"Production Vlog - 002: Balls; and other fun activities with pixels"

Hey guys, got another art update here, art vlog. So this is the finished product after the week.
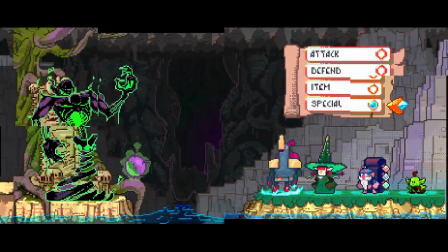[0:04]
It's not done, but that's where we ended up in the week. Here's a quick Instagram challenge I did. Go check it out.
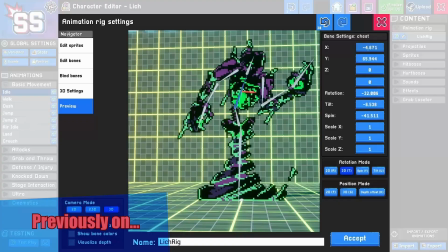[0:08]
So at the end of the previous vlog, I had mentioned that I'd started using this app that's currently on screen called Smash Studio, where you can rig pixel art and use it to pixel art animation,
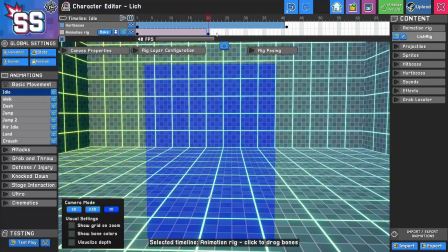[0:15]
2D animation. I don't think I actually want to go with that because I want more of a traditional look and I want things to actually change what they look like. I don't want to be moving pieces around a screen.
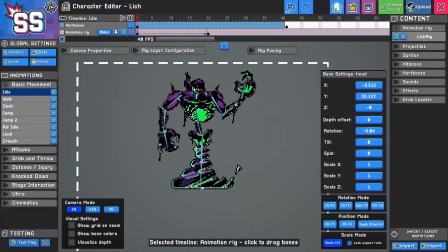[0:22]
I want to do traditional fluid animation.
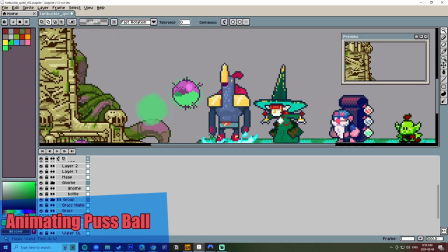[0:24]
Speaking of which, let's get right into the animation I did end up doing. I don't know why I decided to go with doing the puss ball here rather than any character.
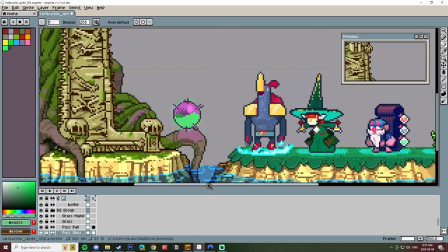[0:32]
That might seem to resonate more with people, like to start with a character. But something about just creating a nice little fluid effect, more satisfying, and I think the results are always much more rewarding.
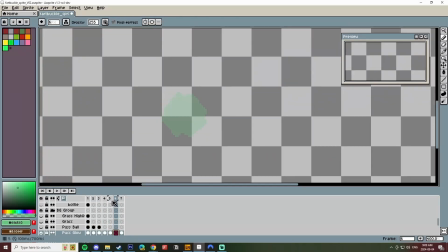[0:41]
I haven't broken up any of the artwork into layers yet. Largely they are flattened onto one thing, so I have to break them up into different pieces. So I've broken up the back kind of gaseous form of the puss ball, and I'm just creating a little rotation for it here so that it undulates.
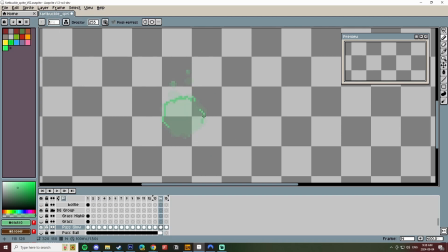[0:53]
This is the first thing I'm doing any kind of animation with in Aseprite. A lot of little things I have to figure out here. It doesn't seem to have any sort of apply to all frames thing that I can tell.
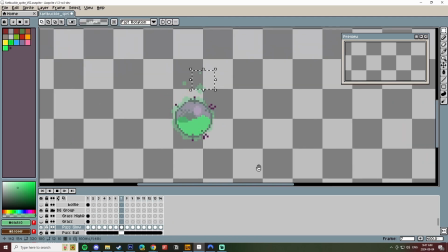[1:01]
I would very much want to know what that is. If anyone has the answer, please leave a comment. Look at it go. It's fun. Lowering the opacity on the whole layer and adding an outline, which I found out add outline effect works for all frames. Strong, very important, because you can animate something, shape, and then add these outlines to strengthen your artwork.
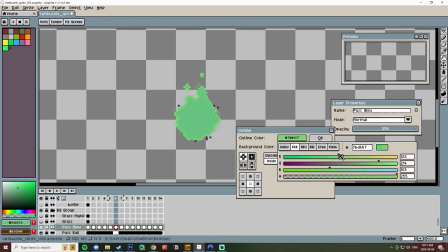[1:18]
It's less time consuming to draw a shape than it is to draw a line. You can think more of the silhouette, which is more important anyways. It's more valuable how we read things on screen.
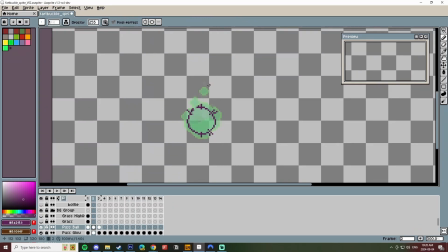[1:25]
And the reason for the outline, because I might just have avoided adding outlines, is it adds clarity. It distinguishes this object from another object. And when you're limited in pixels, I think you really have to make everything really stick out and strong and be readable.
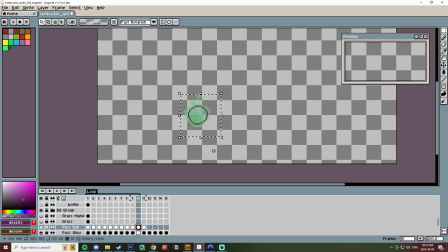[1:37]
And here I am finally animating the actual ball of the puss ball itself, broken it up into its parts.
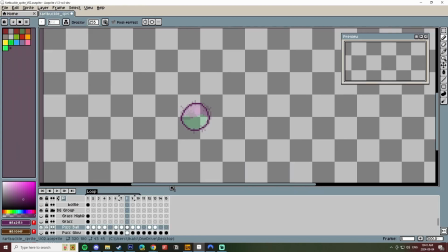[1:42]
I've taken away the shine, the inner shadow, and the fluid inside. The puss, I'm just animating the ball. Idle loop that makes it jiggly, because like things that jiggle, it's just inherently pleasing and appealing. It implies the physics within. Later on, when I do the puss going back and forth, it rationalizes why the ball is moving at all. Some way there, one is acting upon the other, or the other is acting on the first.
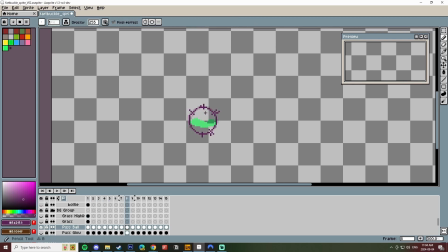[1:59]
Either the ball moving moves the puss, or the puss moving moves the ball, or both. It doesn't really matter, it just looks nice. Just buy it. You don't have to rationalize everything. We get to get away with a lot, just whatever looks good and whatever works, because with limited pixels comes great responsibility. The ability to portray exactly the oval that I want or exactly the movement that I want. I either have to overshoot, I have to do more, I have to embellish the animation.
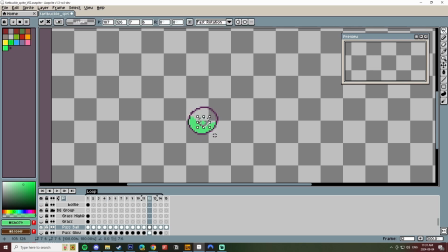[2:19]
So I've started the fluid inside. I animated this with the on the ball layer. Ultimately, I'm trying to keep this as simple and flattened as possible. No reason for that, that just makes my life harder. And my original idea was to could use masks. I don't think I can use masks in Aseprite. I have not looked this up. Again, if I am wrong and people know the difference, please let me know. Please leave a comment. Ross just moved it left to right on screen and masked it within the shape of the ball.
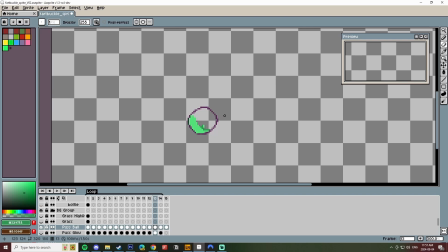[2:38]
And that'll make it look like waves are going up and down. And the darker part of the wave is moving from right to left, thus creating a rotation feeling of the inner fluid ball, right? If there's a very even pace within itself, what is creating the movement in the ball? And or shouldn't the ball moving create some sort of movement within the ball?
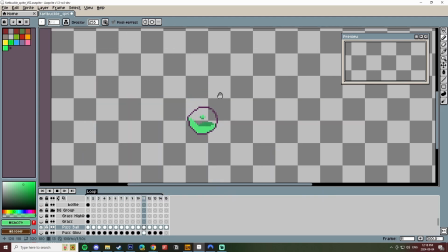[2:53]
It just works. There's an aspect of the arts that I think is you just have to go with your gut a little bit through learning tips and tricks, but eventually they become ingrained.
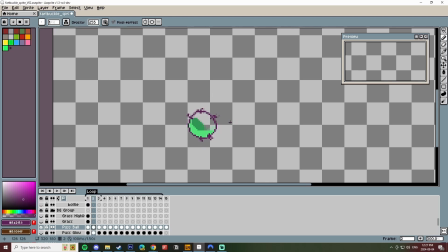[3:00]
It's really you learning to understand the intrinsic parts of yourself. What do you like and what don't you like and why? You just have a rationale, a backing of knowledge for why you're going with your gut if anyone asks. But really you're just more confident in your gut, your artistic gut flora.
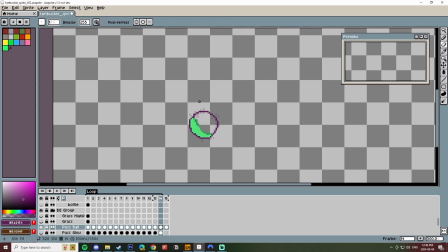[3:15]
If there's any animators out there, I watch the movement probably more than I draw anything in animation because I spend a lot of time assessing the movement. Is it moving well? Is it moving too fast? Is it moving too slow? Is it moving believably? Because there's an endless amount of things that you might animate is the ability to look at it and discern, is it believable?
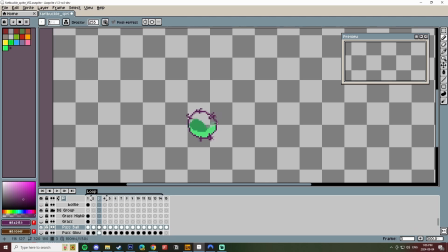[3:31]
Is it passing? It doesn't need to be spectacular in its movement. It needs to be passable. It needs to be believable. I look at this and understand that that's a fluid. I look at this and understand that that's jiggly. That is jiggly. And that's what you want. Spectacular is kind of subjective. And now that I've created the silhouette for the movement, I'm going through and creating, let's say, the back side,
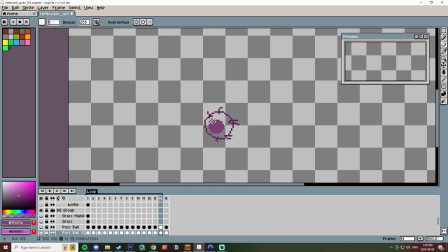[3:48]
the darker portion of it that creates another level of depth to this so that it's not just simply a 2D flat splooshing liquid, but it's actually a 3D rotating in-depth fluid. And here I am finally deciding to finalize the background.
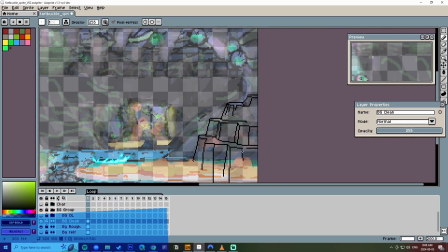[4:01]
It was nice doing some animating, but I need to finish the actual canvas.